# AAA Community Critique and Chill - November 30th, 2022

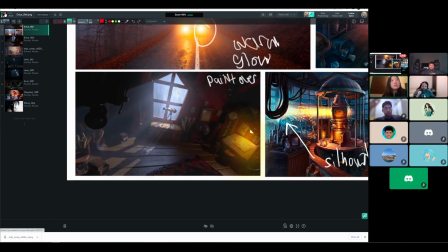yeah and um as far as like some other lighting stuff goes um i think you want like a foggy outside and i think a little bit of god rays is okay but probably the light that's casting on the ground is a little too strong and too sharp for like a foggy outdoors light
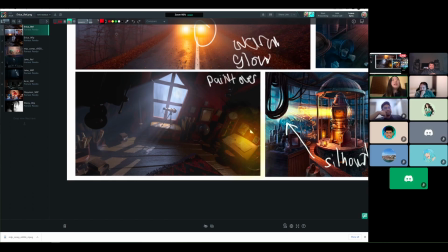coming up from a foggy window yeah i would soften that up and also if you can like try to get some variation in the places that it hit so that it's like maybe a little bit not crazy because it's it would be the moon or something but um a little bit brighter like
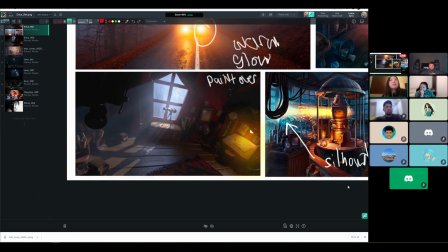closer to the window so that it's not flat all the way through okay and then i think the light bulb is a mesh light did you like make the light brighter so that it would cast the
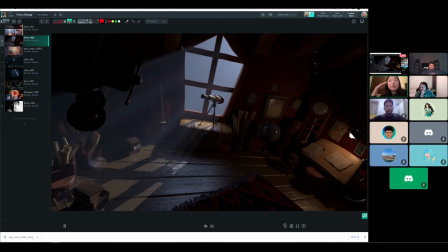light on there or like did you make one or um it was the one that came with the project that flexo bulb um the material itself um i just yeah i made it white
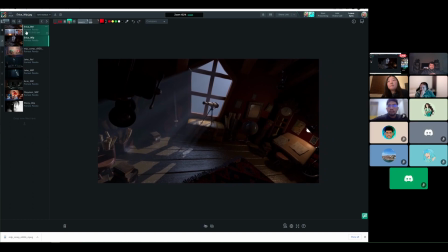um but then it was casting like an orange um but yeah it's it's pretty bare right i think for that one like it the bulb itself is kind of clipping and also causing like some aliasing
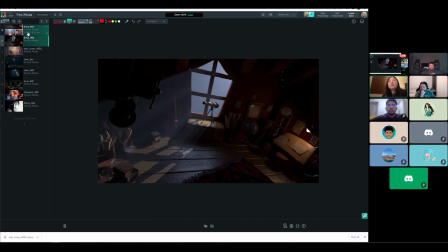so i would like turn off the emission or do something so that the bulb looks like a pretty bulb and then do like make another light that's invisible that's doing the actual casting of the lights and you can shape like the bulb probably in photoshop or like if you want to add emission
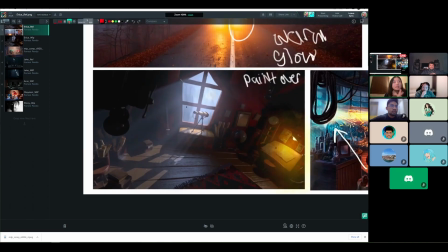because you would want it to be like more bright as it goes to the center and things like that if you want the bulb to look really pretty so
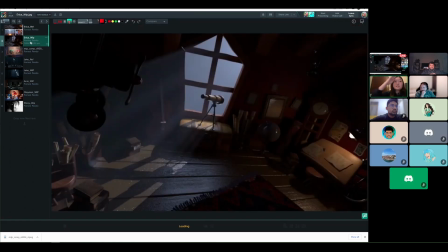either way i think i would get rid of like the emission that's already on there because it's being really bright and um get the
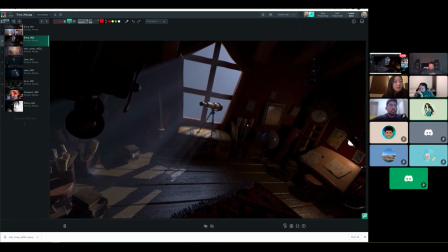lighting with other new lights that you that in sounds good thank you and then i see a couple of textures missing on the frames on that wall next to the clock um that i would look into maybe because it looks gray okay
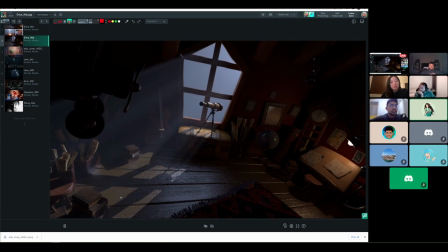yeah i think the glass might have popped out of the the lawn is having issues the the floor to me looks it looks like wood that's been recently painted
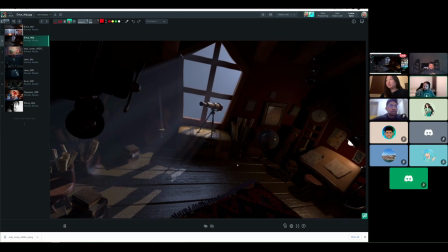um which could definitely be a look um to go for but but i think where it's not working are in these specs over here like the specular highlights along the um like the where the boards meet um and like my eye gets drawn over to
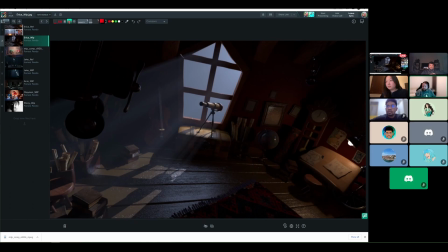those um you know if you're going to keep keep this effect i think it's it's starting to work in here but then like yeah I would I would just take a look at like your roughness values and on the wood and maybe pull some reference of what you want the floor to look like
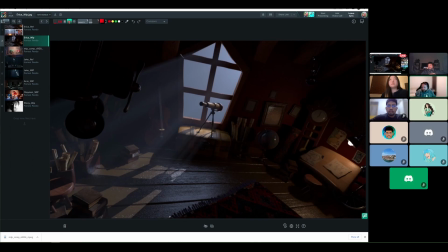yeah for sure and then the carpet currently doesn't look like it's grounded like it looks like it's floating um part of this might be the camera angle um as well as the the feet of
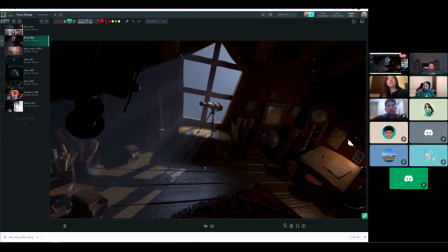the telescope like right now they kind of look like they're both are like stuck on top of the frame
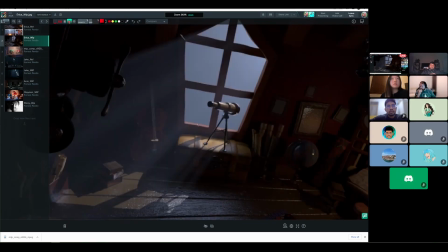yeah yeah it does and then i think this this is
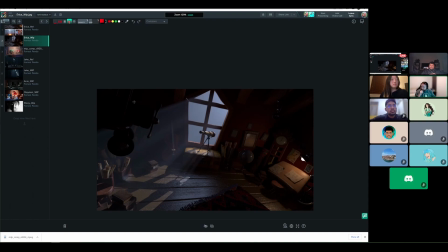a cool element and i think you could definitely definitely keep it and maybe some depth of field would help help here i'd say it
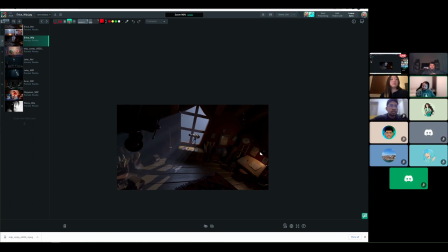currently with the framing i wouldn't say it feels like a triangle uh between this this and this um i feel like i'm kind of drawn from here to here and then i make a leap over to here uh there's there's
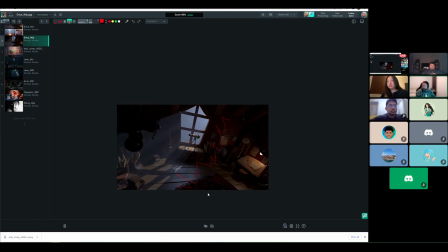like a lot of darkness here that kind of divides the image um into like you know two-thirds of it over here and and then like you know another third over here i know that math doesn't work out with the lines i drew but you know what i mean